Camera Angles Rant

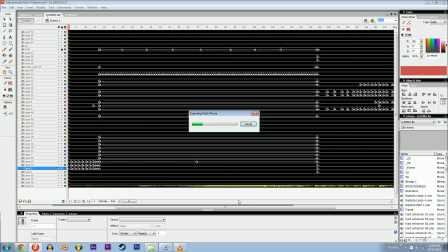496s
Basically the speed at which you can select frames. Ready? Check out this shot. So I wanted the camera to feel like a person was there watching it in slow motion and looking at what they would look at.
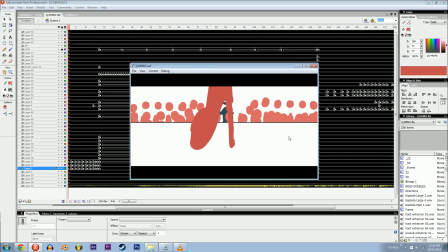509s
See that? Like there's a little bit of shake and then there's a zoom.
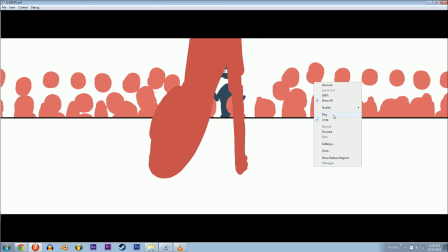517s
Why in the world would the camera zoom for any other reason than to get a better look at this guy?
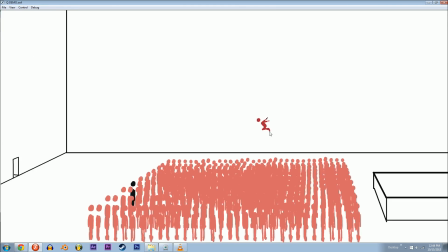524s
There is no reason.
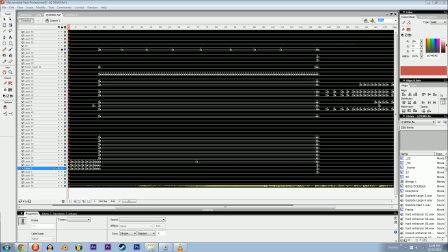526s
People use camera zooms all the time, like to show that you're trying to get more information about the scene, you know, to punch your crop in to get a better resolution. Check out this cutscene from Halo 2.
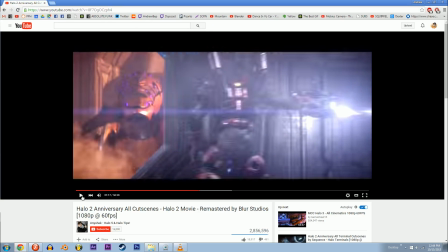541s
Ready?
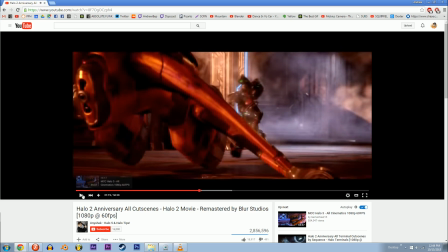544s
So our main character is going to be the guy that's over here. Zoom in on him.
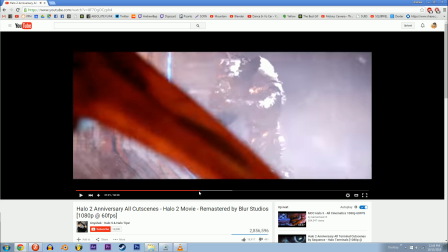550s
See how the focus even rolls? It was like a fake focus roll. When you zoom in with cameras, usually the focus isn't on because it gets distorted when you move the glass apart.
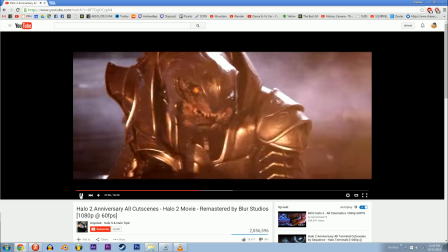565s
And then watch here. Who's the focal point right now? That guy. Zoom in on him. Zoom in on the main character.
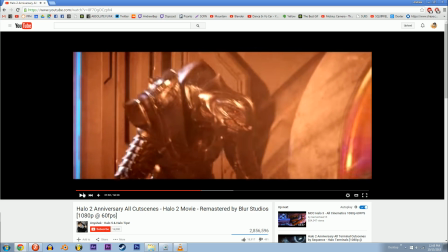571s
See that? It's like, tell your eyes what they need to be doing. The Office is excellent at this.
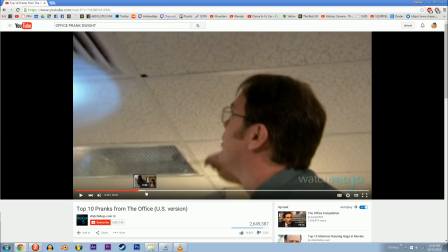580s
Check out this. They do it all the time.
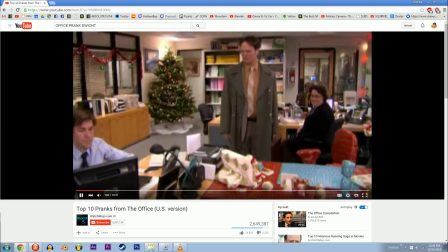586s
Right here. So Dwight's gonna sit down, but we don't like.
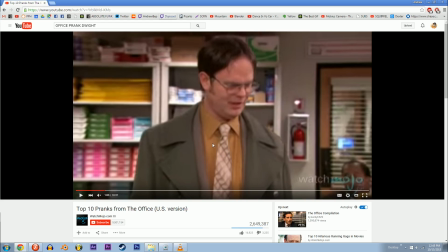591s
It's so subtle. It's so innocent to zoom in. They do it a lot on Parks and Rec as well. he's gonna fall. And so to tell the story, to move the story along, they zoom in on his face.
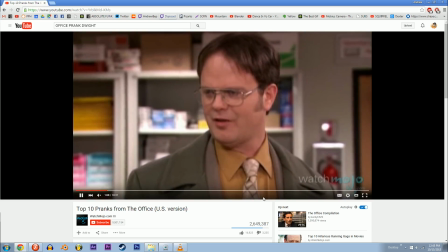606s
Like, what are you feeling right now, Dwight? Here we go. Do a little sit down.
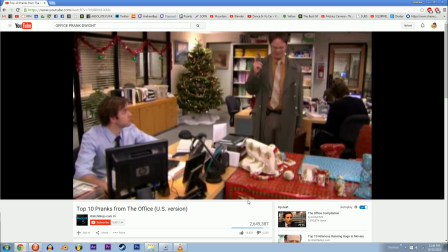613s
Oh wait, it takes forever. There, it was, jeez, I skipped at the exact wrong moment. Here we go.
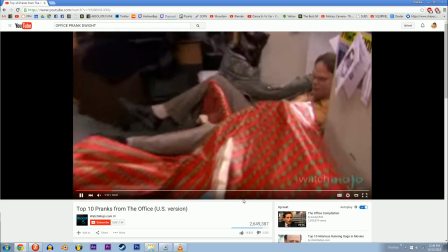619s
Zoom in.
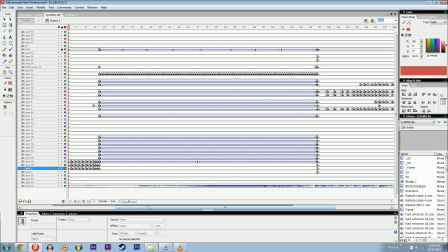624s
Sometimes you can tell your story just with the camera movements. Like, imagine an awkward person standing there with the ability to zoom in and out at will.
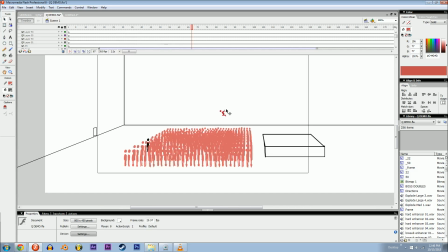633s
And they're like, I want to see more of this dude. Let's just get some of that.
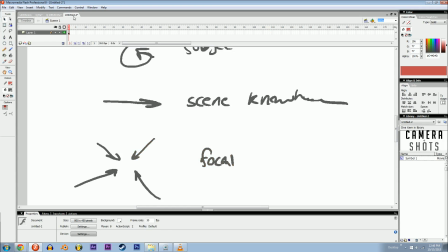641s
So you can use your zooming to maybe give a sense of personality to the shot. Throw in a human element. Because a camera that's just straight up tracking, like a CG camera,
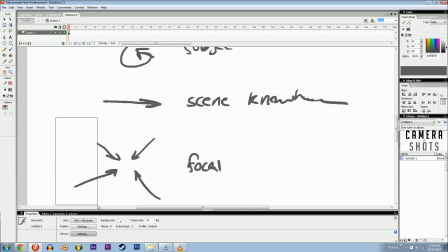657s
it has no camera shake and it has no selective zooming. So maybe throw a little bit of it in there to give some personality.
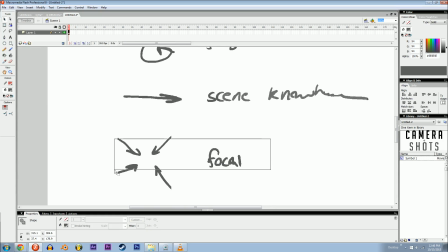666s
Okay, let's talk about focal lengths, not when they're changing, but just when they are different. So you can either have a wide,
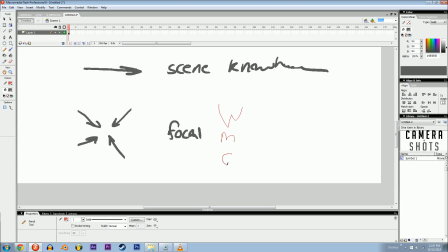678s
medium, or a close-up, or a long, whatever.
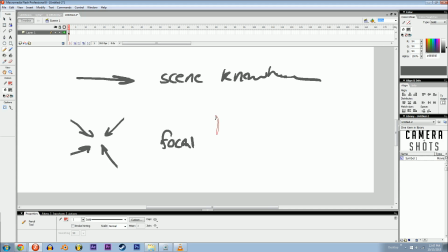686s
I'm talking about going from wide angle to telephoto. Telephoto, like telescopes, as in you're zoomed way in, like you're looking through binoculars. Okay, when do you want to use these different types of shots?
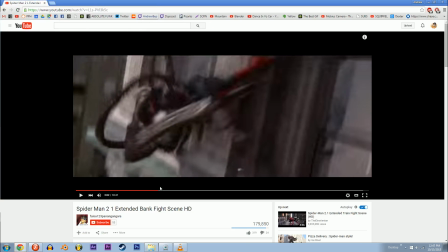700s
Here, let's look at The Amazing Spider-Man. Just the regular Spider-Man by Sam Raimi.
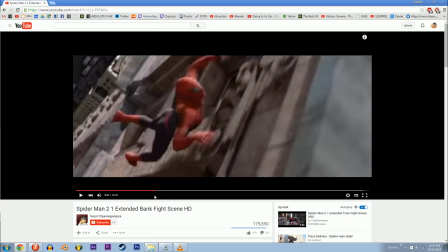705s
Number 2, this sequence of shots. Okay, right here, oh my god, my voice.
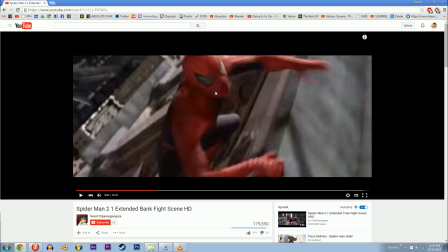712s
Peter Parker is climbing up a building. Okay, here's his sweet little eyes. Tobey Maguire, deep inside there. He didn't do this stunt. This is CG. But look at that.
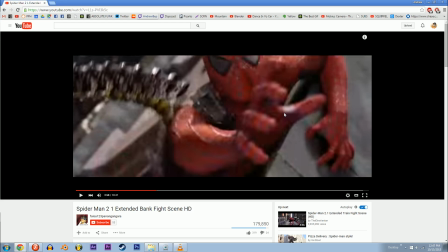724s
Okay. What does it do to your scene when you zoom in?
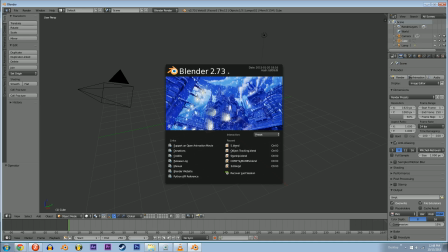732s
It compresses distances. It makes far away things really big.
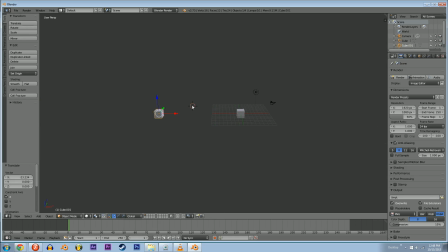741s
So you see it probably in like pictures of the moon and in the distance. Just check this out. So right now, this thing is really far away, and this one is really close to the camera,
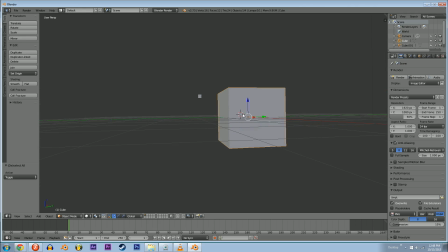756s
because you can see it's bigger, but you're only used to that because that's the world we live in.
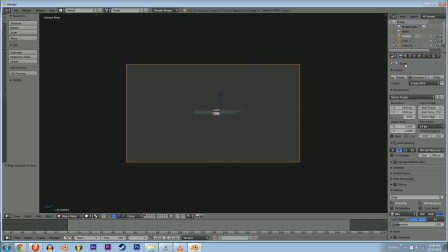763s
But if you go really far away, and then you take your camera and you zoom it in, you do a little zoom like this, suddenly they're like similar sizes.
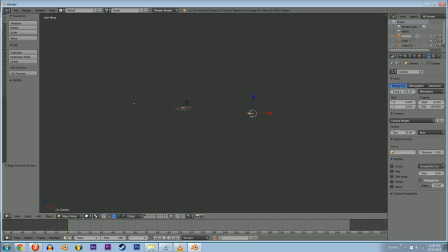779s
And if you just keep replicating the effect, like moving it way out here,
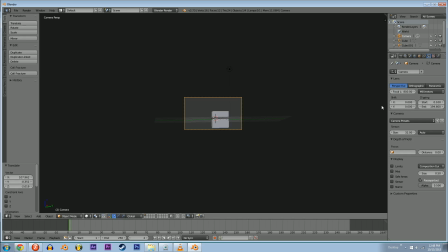786s
and then doing it and zooming it to like 800, well, first of all, it's hidden behind it. Oh, no, it's not. It's just really far away. Check that out. They're getting to be the same size.
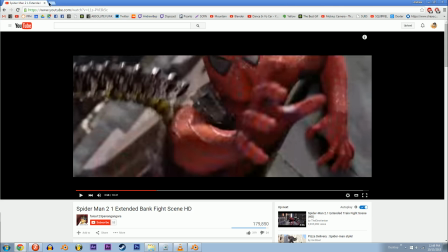799s
Well, I just messed it up, but you saw it. That's how people get shots like this.
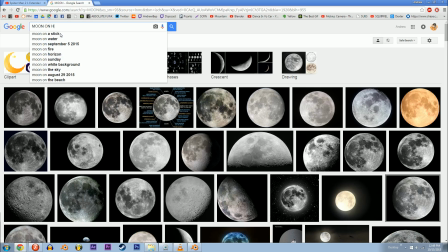807s
Not this, obviously this. But I mean, shots like this.
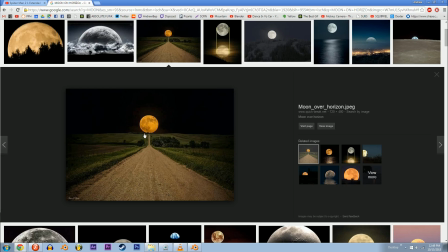815s
Like this could be a real photograph. It's not a camera trick. And the same way you get stuff like this.
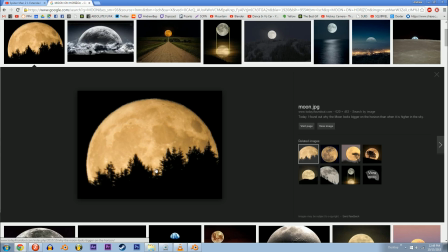821s
Obviously, trees relatively are bigger than the moon, but if you get really far away from the trees and zoom in, you start to compress these distances.
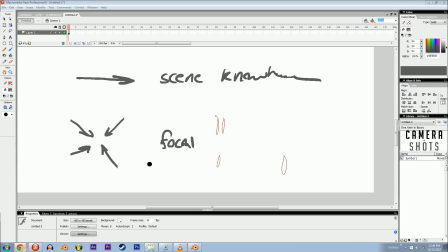830s
And so when you want to make someone seem important or dramatic, you collapse their world in with your focal length.
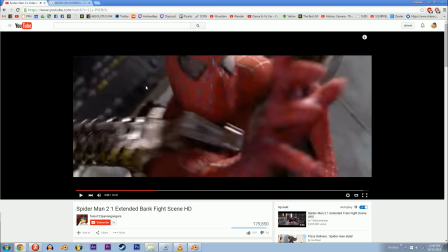839s
Like right here. See how the street is suddenly way like smashing into the back of his head,
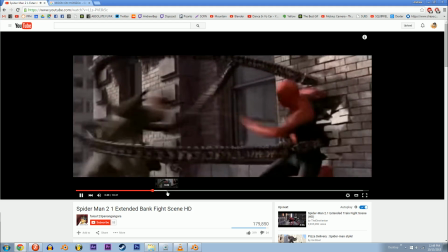847s
where before it wasn't? Like
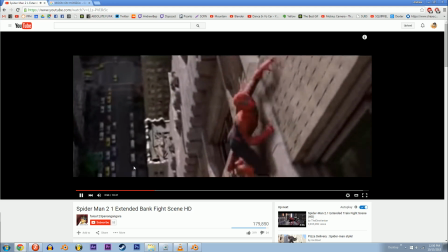854s
right here.
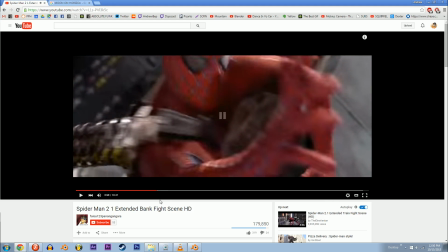859s
Okay, and then it zooms, and then it's bigger. Now, on the opposite end of the spectrum, you got wide angle shots, and often you can slap back and forth between super zoomed and super wide to give like franticness to the scene.
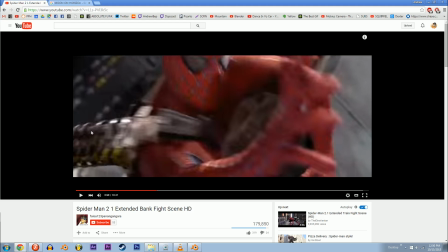875s
Check this out. He's fighting between this Dr. Octopus and trying to save Aunt May, and he can't quite balance which one needs more attention. So they punch back in with this shot.
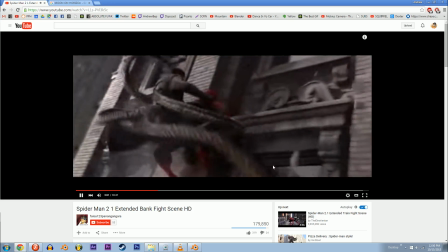888s
Ready?
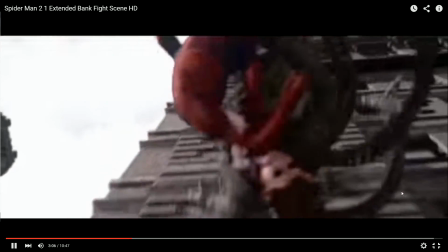892s
Here we go. Oh my gosh.
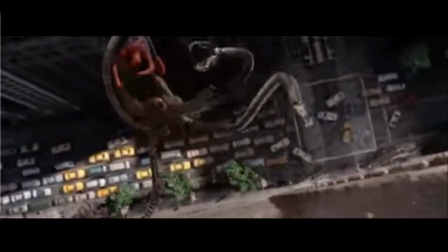899s
So cool.
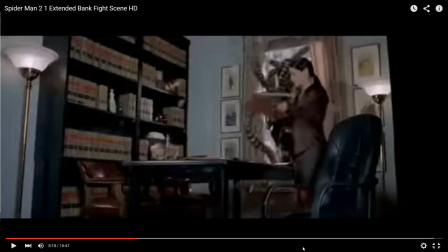902s
It's almost like the camera was falling with them over the edge of a building. In slow motion, mind you.
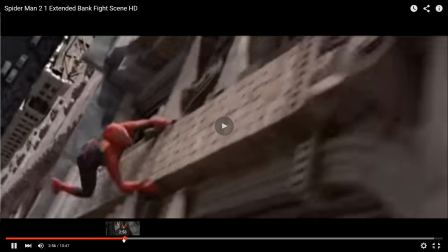910s
And there was this like little jump moment right before it started, where it was on both of their faces.
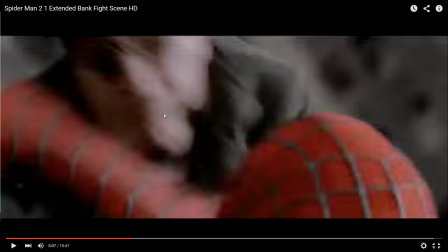919s
Right here. See that? You fly in for a close-up, give it a little dramatic punch, and then just take a step back.
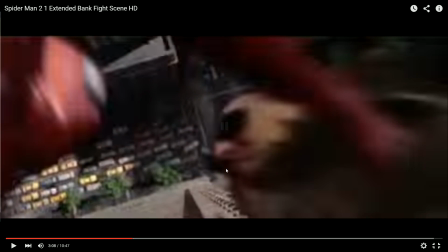927s
Realize what's actually going on here.
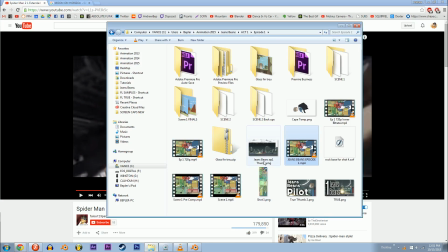934s
So cool. I did it in Jeans Beans, right when he was about to get shot.
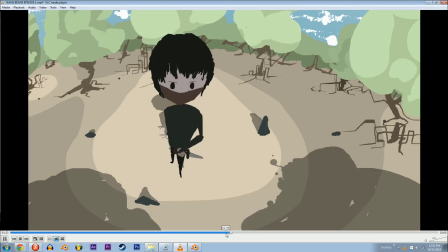943s
So there was like this thing where you get this close-up of his face.
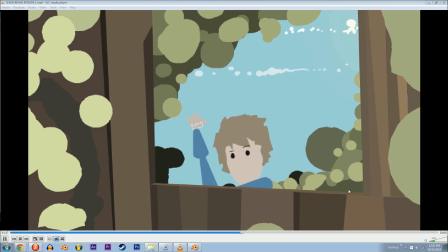949s
Really feel what's going on with him.
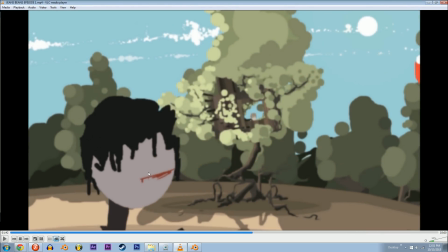953s
Slam, you're looking at him, and then all of a sudden, you're just gonna totally jar everything and cut to the wide.
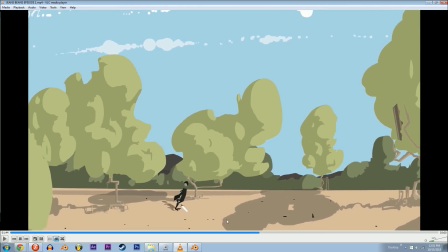962s Screw it!
Right there. Like, see what's really going on. Cutting to the wide is excellent. It can be comedic. You can use it to give like weight to the character's situation.
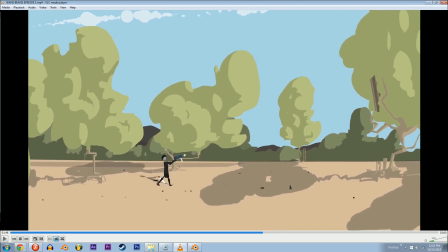977s
You know? I think Hyun did it in that thing that he did where one versus many. It was like a... Never mind.